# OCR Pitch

So, you're here to make a short film. This can be pretty daunting. But don't worry, we're here to break down the filming process into 2 simple steps: 3-point lighting and camera angles.
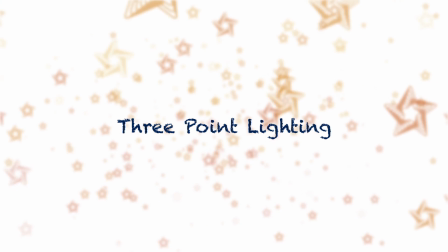[0:17]
3-point lighting is the foundation of any lighting setup on a short film. This technique can be adapted to light a more complex scene, however we're just going to focus on the basics. Now, as the name suggests, 3-point lighting uses 3 lights: a key, a fill and a backlight.
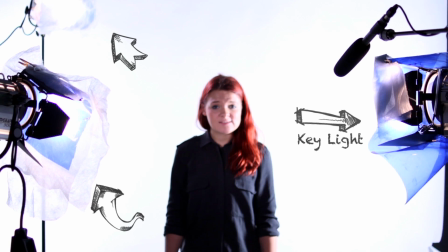[0:32]
Our key light is our main source of illumination, making it our strongest light, so we place this at a 45-degree angle either side of the camera.
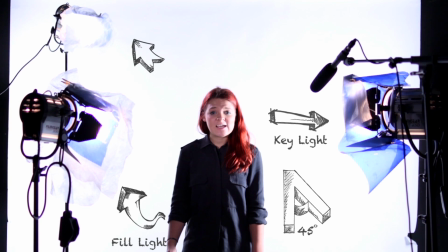[0:41]
Our fill light is our second source of light. This is less intense and is also placed at 45 degrees opposite the key light.
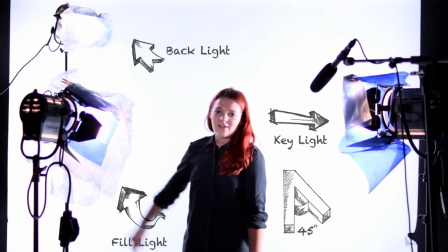[0:48]
Our final source of light is our backlight. This is placed behind me, the subject, and opposite the key light.
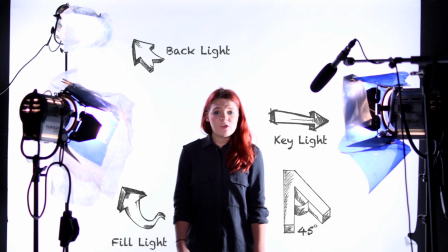[0:55]
To show the effects of all of these lights, we're going to introduce each one individually.
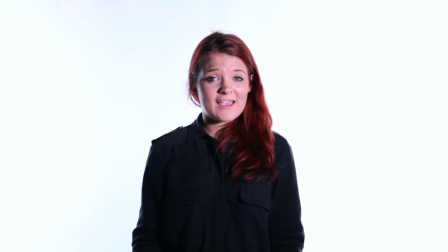[1:02]
So, this is the key light. Whilst mainly lighting my face and creating definition, it causes harsh shadows on one side.
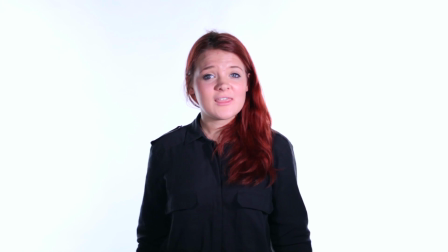[1:10]
So to soften this, we need the fill light. This softens the shadows, whilst remembering that this is less intense than the key light.
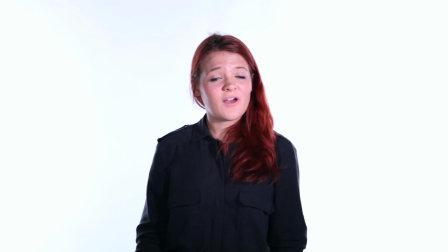[1:18]
To achieve this, we could place it further away from me, or we could diffuse the light.
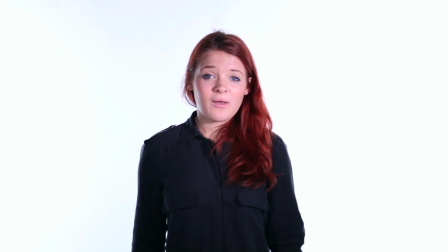[1:23]
So now you can see that I'm evenly lit. However, to avoid a flat image, a backlight is essential.
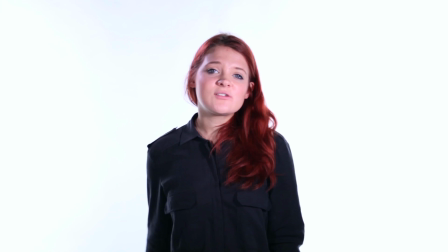[1:29]
With the addition of the backlight, subtle highlights and definition is given around my hair.
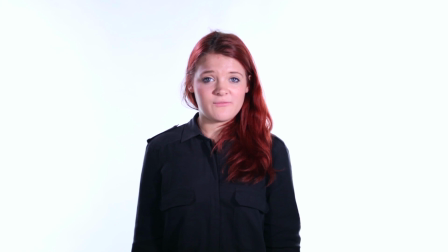[1:35]
It also creates depth by separating me from the backdrop. Now, should we go over that one more time?
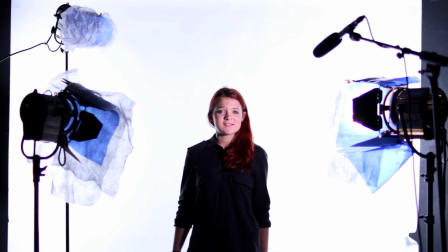[1:43]
Our key light is our main source of light, but creates harsh shadows on the opposite side. So to counter this, we need a less intense fill light to soften these shadows.
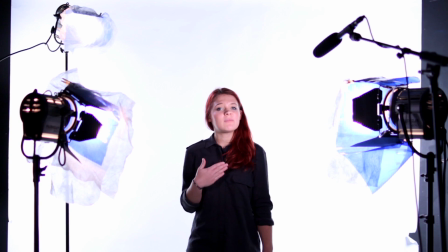[1:53]
Next, the backlight is added to separate me from the backdrop whilst adding subtle highlights.
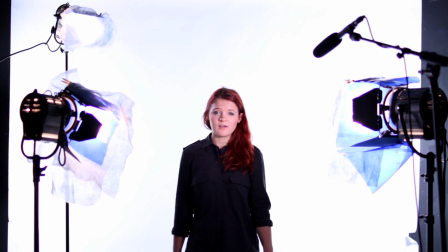[1:59]
So, now you know the basic setup of 3-point lighting. Why don't you try it out in your own short film?
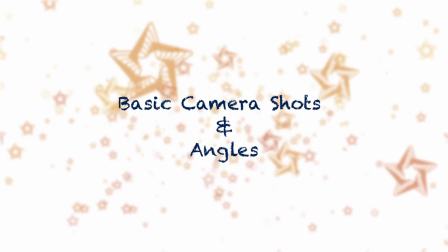[2:10]
Different camera shots and angles are used in a scene to portray different meanings and emotion. There are several different angles and shots used in short films. These are long shot, medium, a close-up,
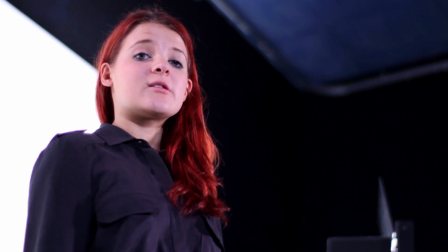[2:23]
extreme close-up, high angle, and low angles. But what do all these different shots and angles mean, and why do we use them?
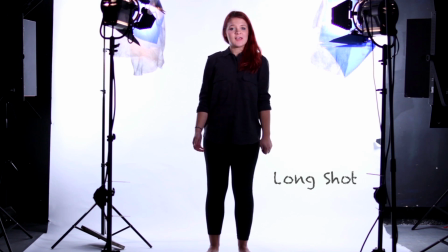[2:33]
A long shot shows all of the subject's surroundings and is typically used as a master shot to capture an entire scene.
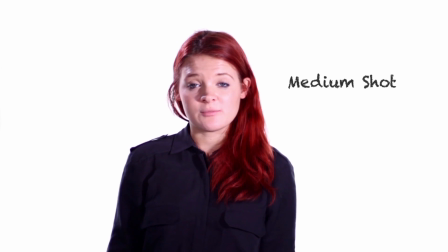[2:40]
A medium shot usually consists of the subject's upper body and is the most commonly used shot type.
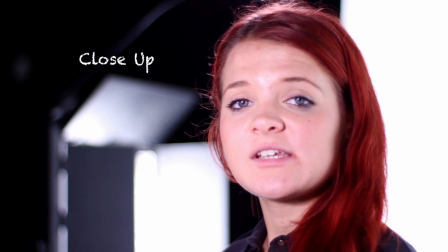[2:46]
A close-up is when the subject dominates the majority of the frame and is used when there is more of an emotion to be conveyed.
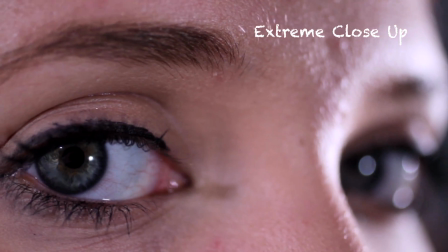[2:54]
An extreme close-up is very much like a close-up, but is a much more intimate and detailed shot.
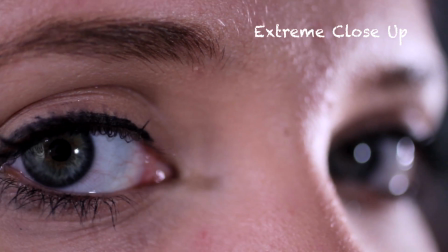[2:59]
This is used to stress the importance of a particular moment or subject.
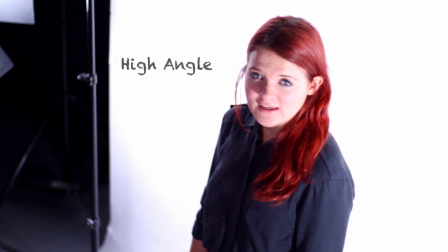[3:04]
A high-angled shot is where the camera is placed above looking down, making the subject appear weak and inferior.
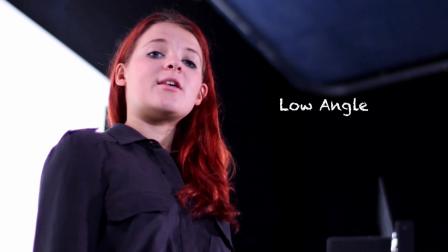[3:11]
A low angle is when the camera is situated below, looking up, making the subject appear strong and superior. So now that we've shown you a few of the basic shot types and angles and seen them in practice and understood them, why don't you try and use them in your own short film? Thanks for watching.